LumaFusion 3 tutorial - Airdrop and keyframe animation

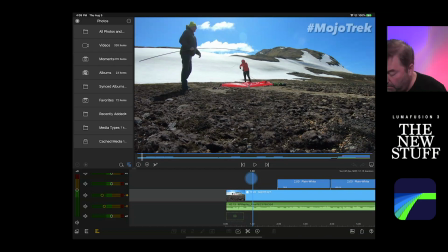So that's one of the things. I have maximum resolution of the camera, which would allow me to do things like this, which is looks like it's zooming in, but it's not zooming in.
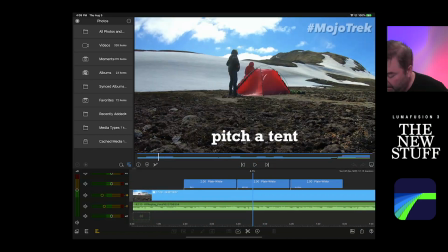It's just digitally cropping to a different framing. But it's doing it over several seconds here.
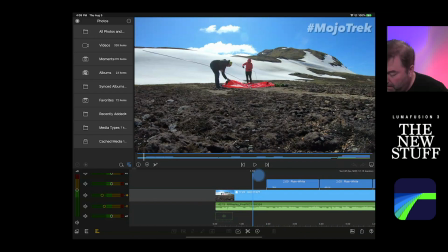And the time lapse, because it's the counter motion there,
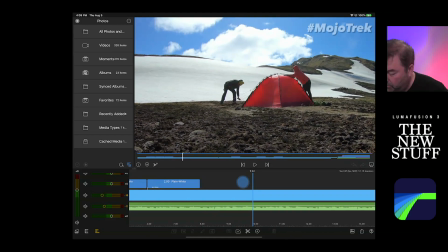or the cross motion, if you will, of the clouds with it and all the people inside, it just has a nice feel.
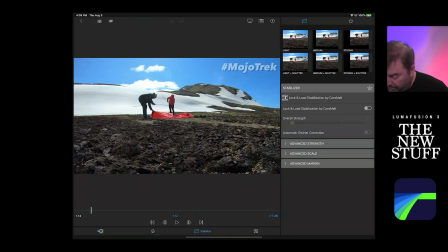It has a nice look. So let's look at that under frame and fit.
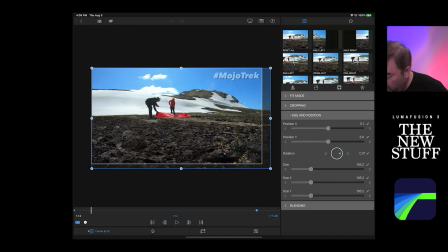So frame and fit, you can see all of the positions here. And what's really cool now is that you obviously have these nudge controls, but you also have just organic feeling.
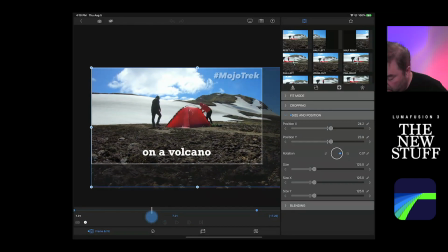Like you can start here with a keyframe with a certain size, And then you can just audition and go between them.
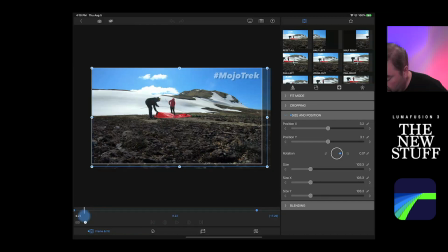I like to do that just as I feel it. This is just two keyframes. There's the blue spot here. There's a blue spot here. So this is the original size and position and the end.
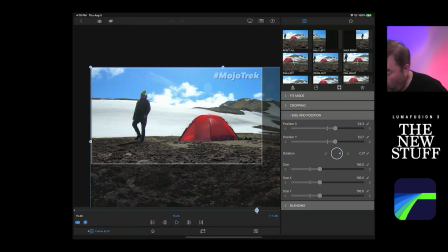And that's all that's happening there. But it's really quite a big 156% enlargement, which, you know, if this was just HD video, I wouldn't recommend that high.
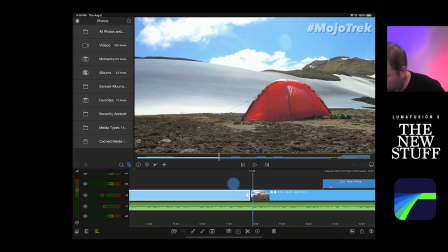You will get this start to get break up and lose a lot of value. Now here's a difference.
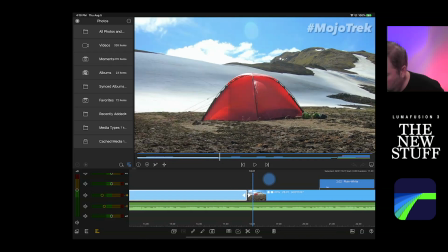So then I just split the clip there and I just said, let's start with that new position and let's anticipate future events.
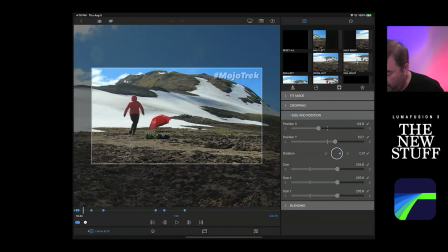So I'm actually going to set a keyframe here. I'll double click on that clip and you'll see I've got multiple keyframes here.
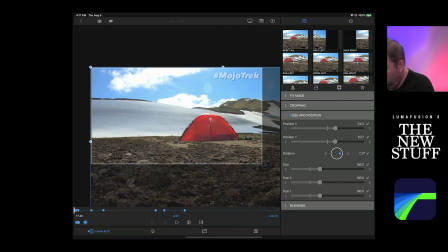And what you can do is just with the pencil, and it's probably better to illustrate with pencil here,
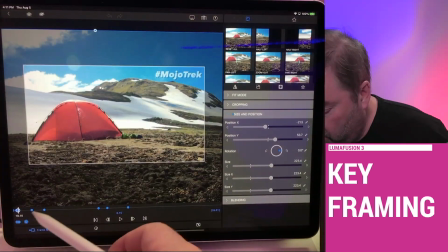you can now see all of these blue points on this timeline.
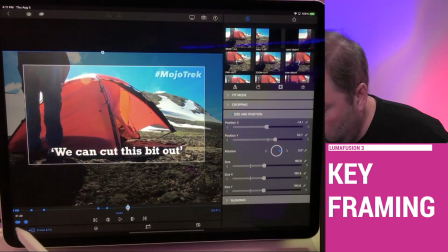And these are all just created as you go using the plus button, or you can eliminate them here with these controls down here. The little blue circles are what you're setting on your video clip that creates this keyframe animation.
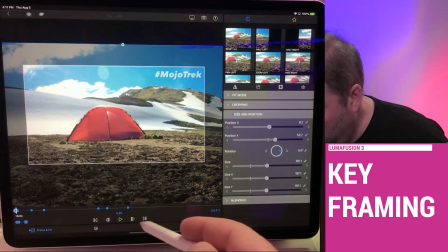So you can see the first one is going to basically truck right,
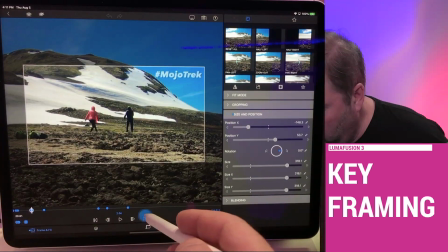and it's going to zoom because it's going to anticipate where this tent is going to blow away to.
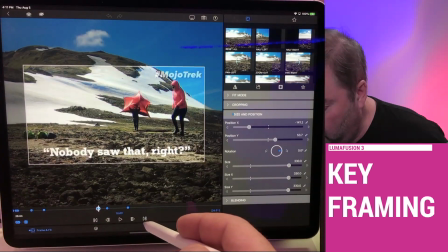Basically, we turned a tent into a kite, right?
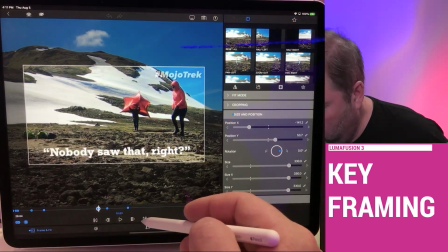And then we just said, you know, we're just going to keep that and we're going to have a little fun at our expense and just write a little script to it.
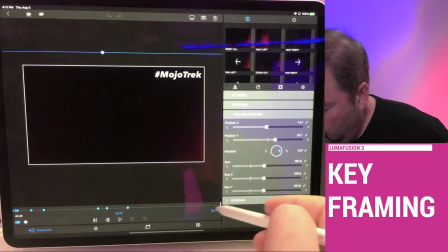So that's what we did, just to share a little fun moment from a day, a shoot that was, you probably would not normally share.
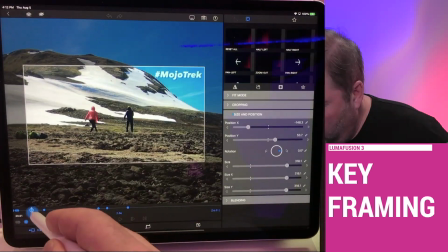So that's why this was done, and this is how this is done using keyframe animation.
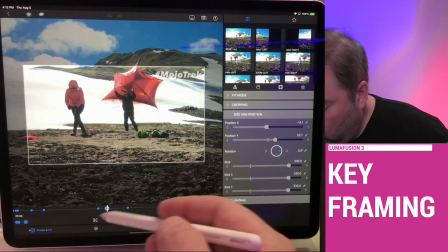If you want to change any of those parameters where that dot is, you can just,
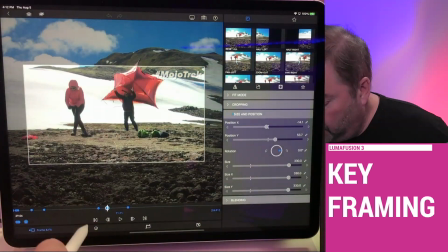I just like to use the hard line with the triangle to get exactly on the dot.
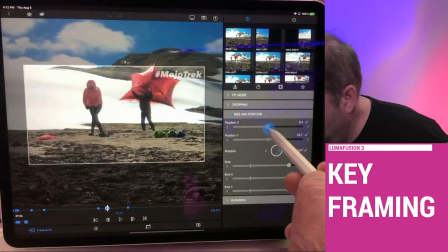And then if you change any of the parameters over here, it will remember those as you go forward.
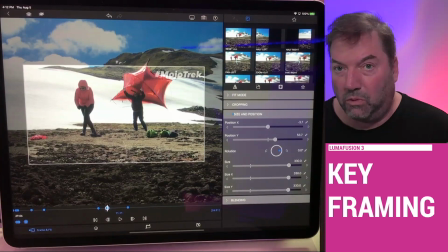So keyframe animation, just work with one small segment of a clip at a time.
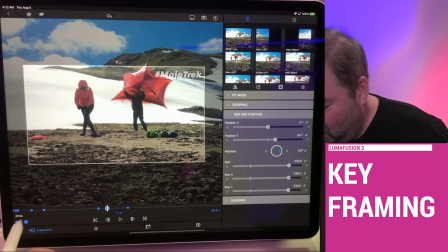If you get carried away and things get out of control, you can always hit the circle with the bigger circle with the X in it, and it'll reset it.
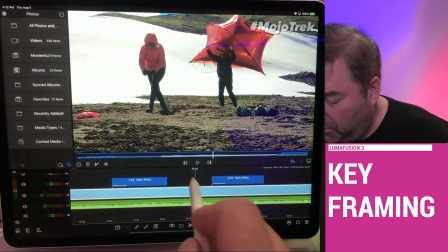But keyframe animation can be fun. Bear in mind, it does take some practice.
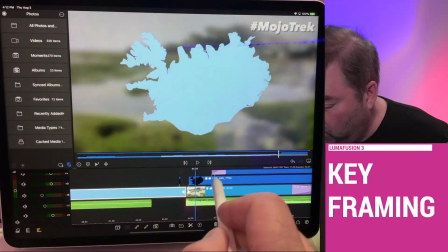With LumaFusion 3, yeah, you can do these cool little builds as well. And it's kind of fun.
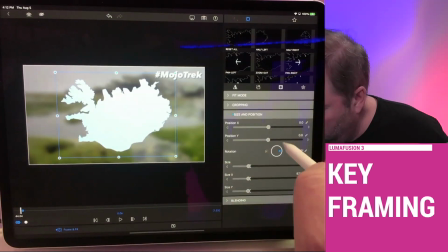I was just trying to remember something else. There is something here. Yeah, the numeric keypad.
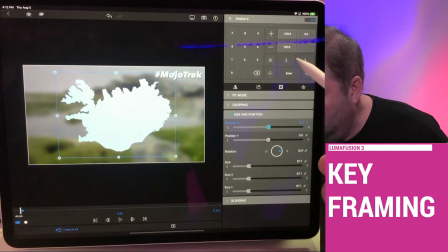And that's pretty cool because now you can, if you wanted to get really precise, you can dial in just the exact amount of scale,
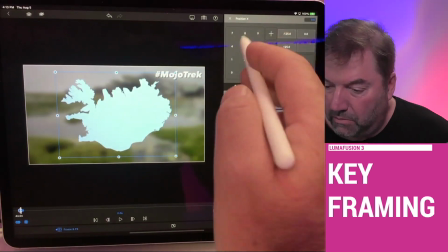rotation, size, position, all those details with the numeric keypad. So that's another cool thing with LumaFusion 3. I'm Rob Montgomery. This is the Smart Film School in Berlin. Happy filming.